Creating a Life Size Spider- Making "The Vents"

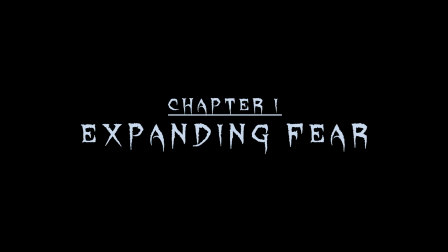expanding fear. When writing this script, there were a lot of things that called out to me to be inspired from, and as always, one of these things was Gravity Falls.
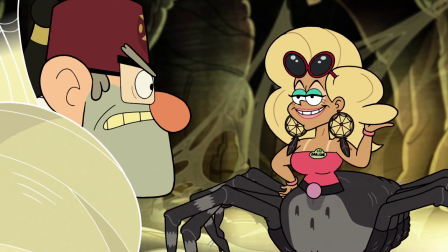There's a particular Gravity Falls episode where there's these half-human,
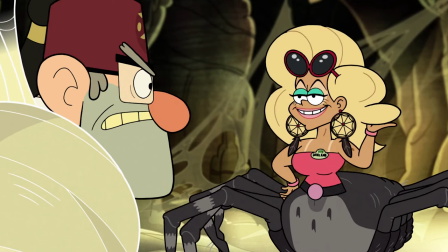half-spider creatures, and this is sort of what I wanted to go for when creating this.
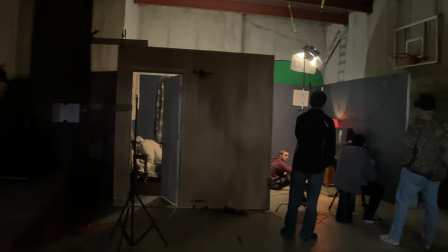I feel like for a lot of people, there's the fear of spiders, especially when you're in a place that you're not familiar with, and for this film, it was the hotel.
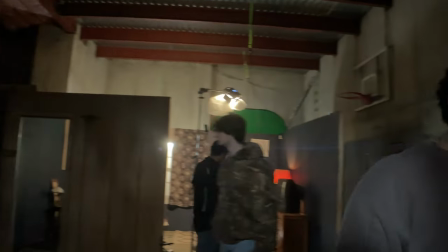But originally, a lot of these aspects weren't in this film.
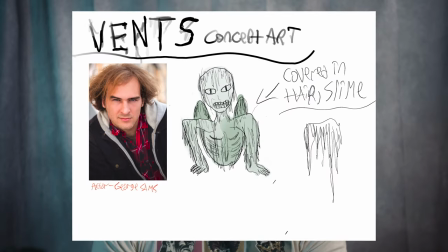I started out by making a concept art for the creature, and it was supposed to be this green, slimy kind of figure, not really resembling a spider that much. And it wasn't until I actually introduced the hotel aspect that I knew it was going to be a spider.
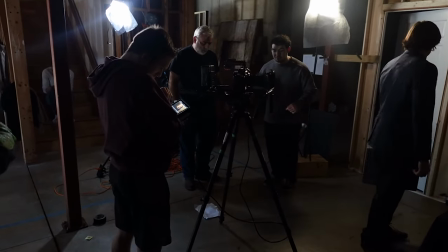Thinking of the name Cobweb Hill Hotel made me think that it had to be spiders, and that's really where everything started to form. On top of these changes, there were a lot of other runs with the structure of the film, where initially it was very short and started off with a guy just on his computer in his room,
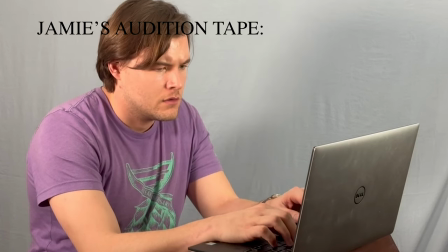then hearing the sound of a vent in his room or apartment.
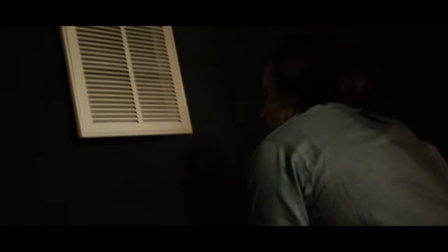But this just felt very dull, and it would feel very short, probably only about 3 to 4 minutes.
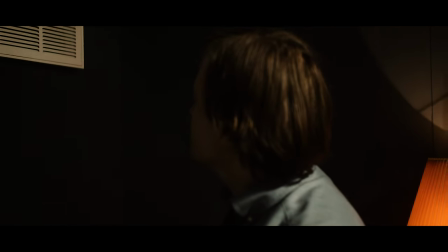And I knew for something this cool, we wanted it to be bigger and larger.
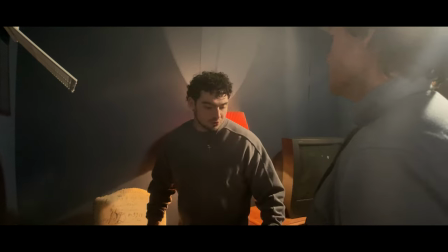We'll do like a clap for you, and you're gonna turn over there, and that's where you're gonna see one of the claws a little bit.
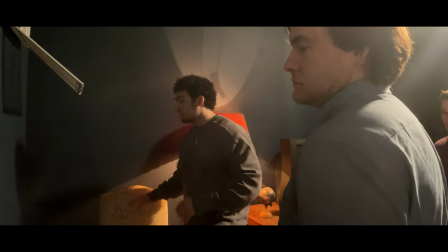So.
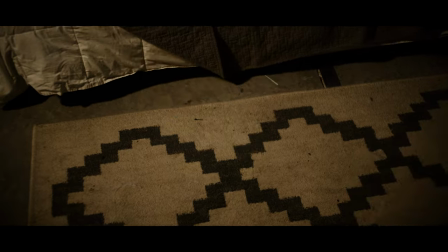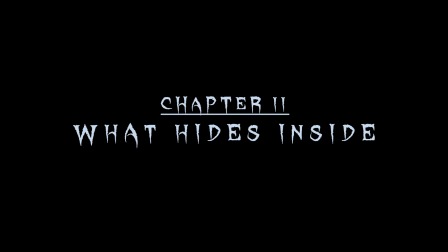What hides inside? Creating this spider creature was super fun, and I'm gonna actually let Natalie and Anna talk about it a bit more since they're the ones that really worked on it.
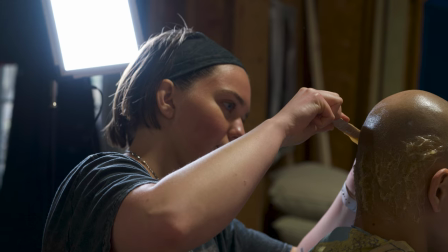This is Natalie Walcott, the makeup artist for Buried Hatchet Productions.
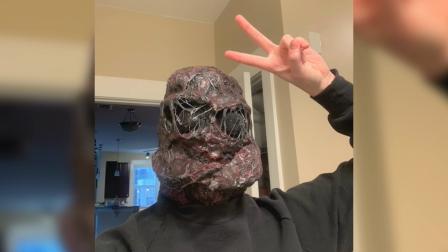For vents, I knew I wanted to make something more like a spider creature,
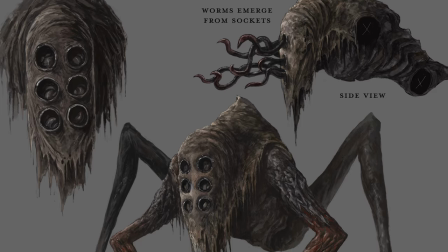so I really referenced not only fan art from various video games, but also looking at spiders in and of themselves.
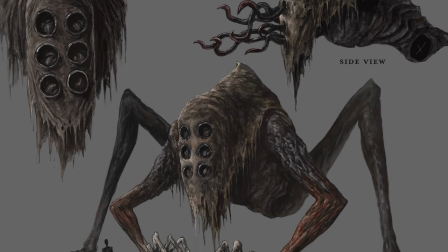I start forming where the little pinchers would come in.
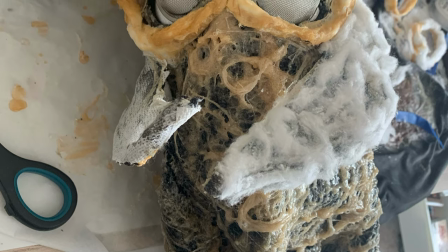I wanted to kind of take away the human aspect of having a mouth.
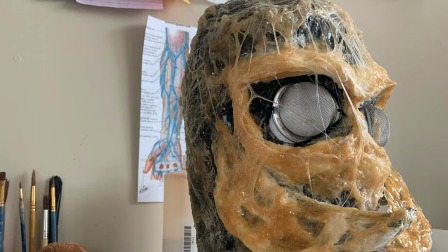I knew I wanted a ski mask base so that the actor could be comfortable moving it on and off.
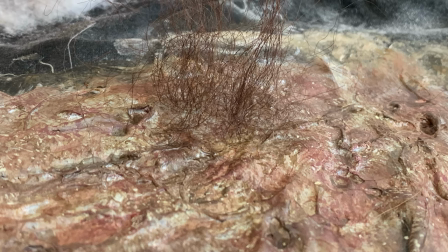From then, I laid a base of gelatin to take away the fabric texture, and then on top of that,
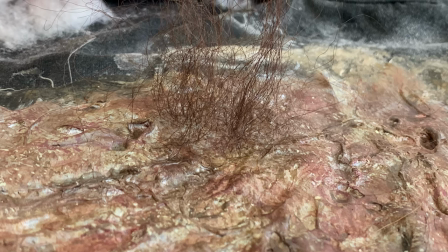I just painted it using various paint mediums, sealing it in with some blue marble sealer.
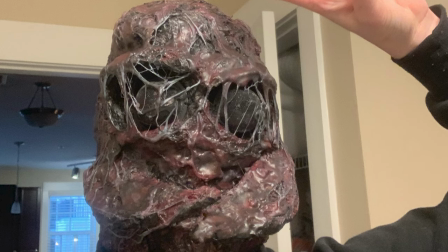I then decided to go in and finish the rest that I didn't do with alcohol paints with regular acrylic paint.
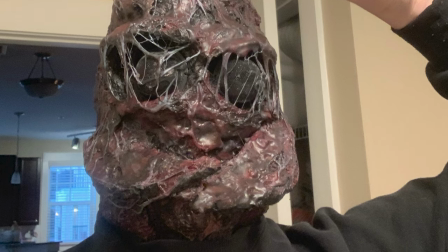The same went for the eye sockets, where I decided to install actual
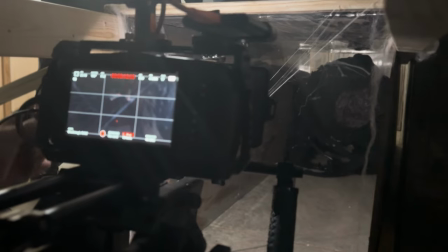metal teabag steepers to kind of take away any look through to see an actual eyeball of the talent.
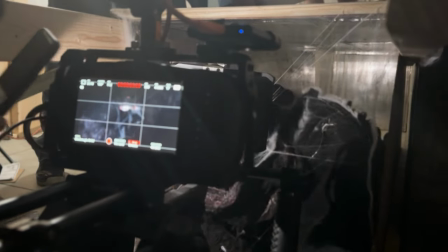I wanted to take that away completely and just leave like a mesh there so that they could still see, but it also took away again the human aspect of our actor. Hi, my name is Anna Riegel, and I have the honor to be a part of the BHP team.
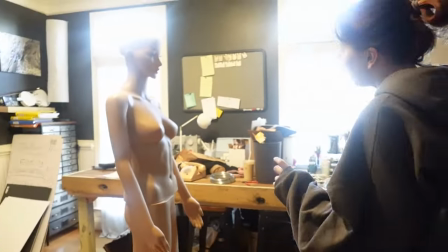I worked in costuming, and for the vents, I had a very difficult job of figuring out how exactly we were going to create a spider creature.
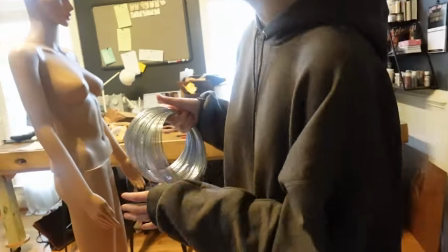Essentially, what I ended up doing was taking wire from Home Depot,
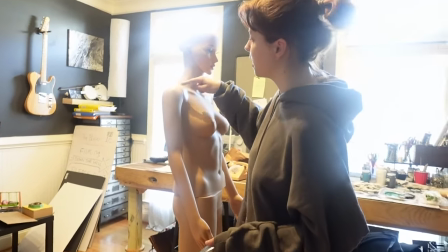and I created a metal skeleton that wrapped around each individual arm or claw, whatever you want to call it.
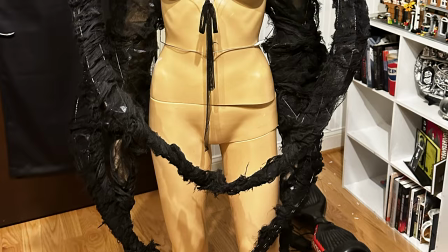The ones that actually fit on top of George, who was the actor who played our spider creature's arms,
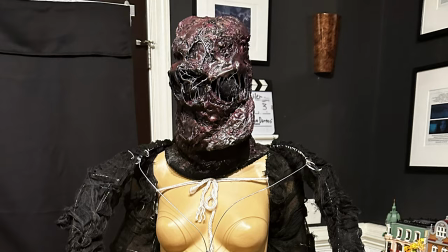I created movable joints and circles that encircled his wrist, elbow, and shoulder so that he could move and bend the claw while it was encased in his arm. The other ones I did similarly with just slightly more structured fabrics so they didn't wobble around so much.
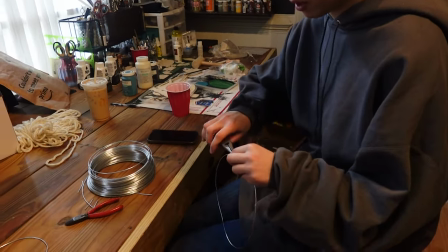Once I had the full infrastructure done, I took this stretchy fabric that was like a black
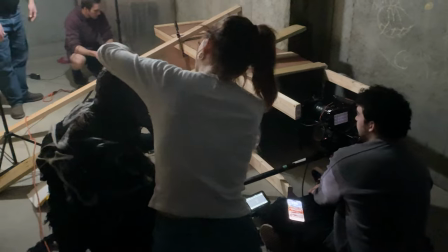mesh almost material, and I sewed up sleeves for each of them, hand sewed them on there.
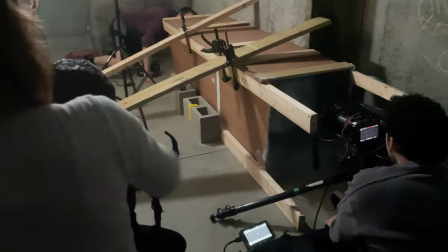And then the most tedious process was taking and distressing hundreds of strips of little black fabric and
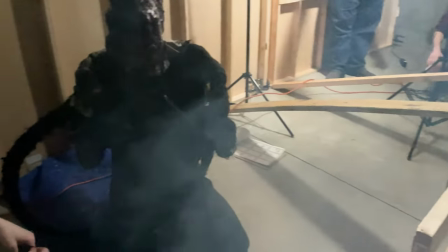individually hand sewing each of the little pieces on so that it had that broken, decaying look.
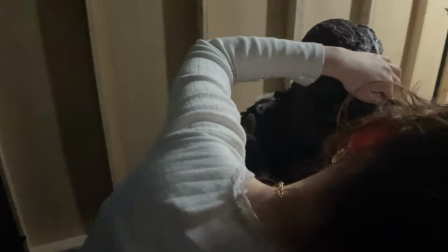Overall, I'm really happy with how it turned out. I think if I did it again, there's a lot I'd do different, but there's a lot that I learned.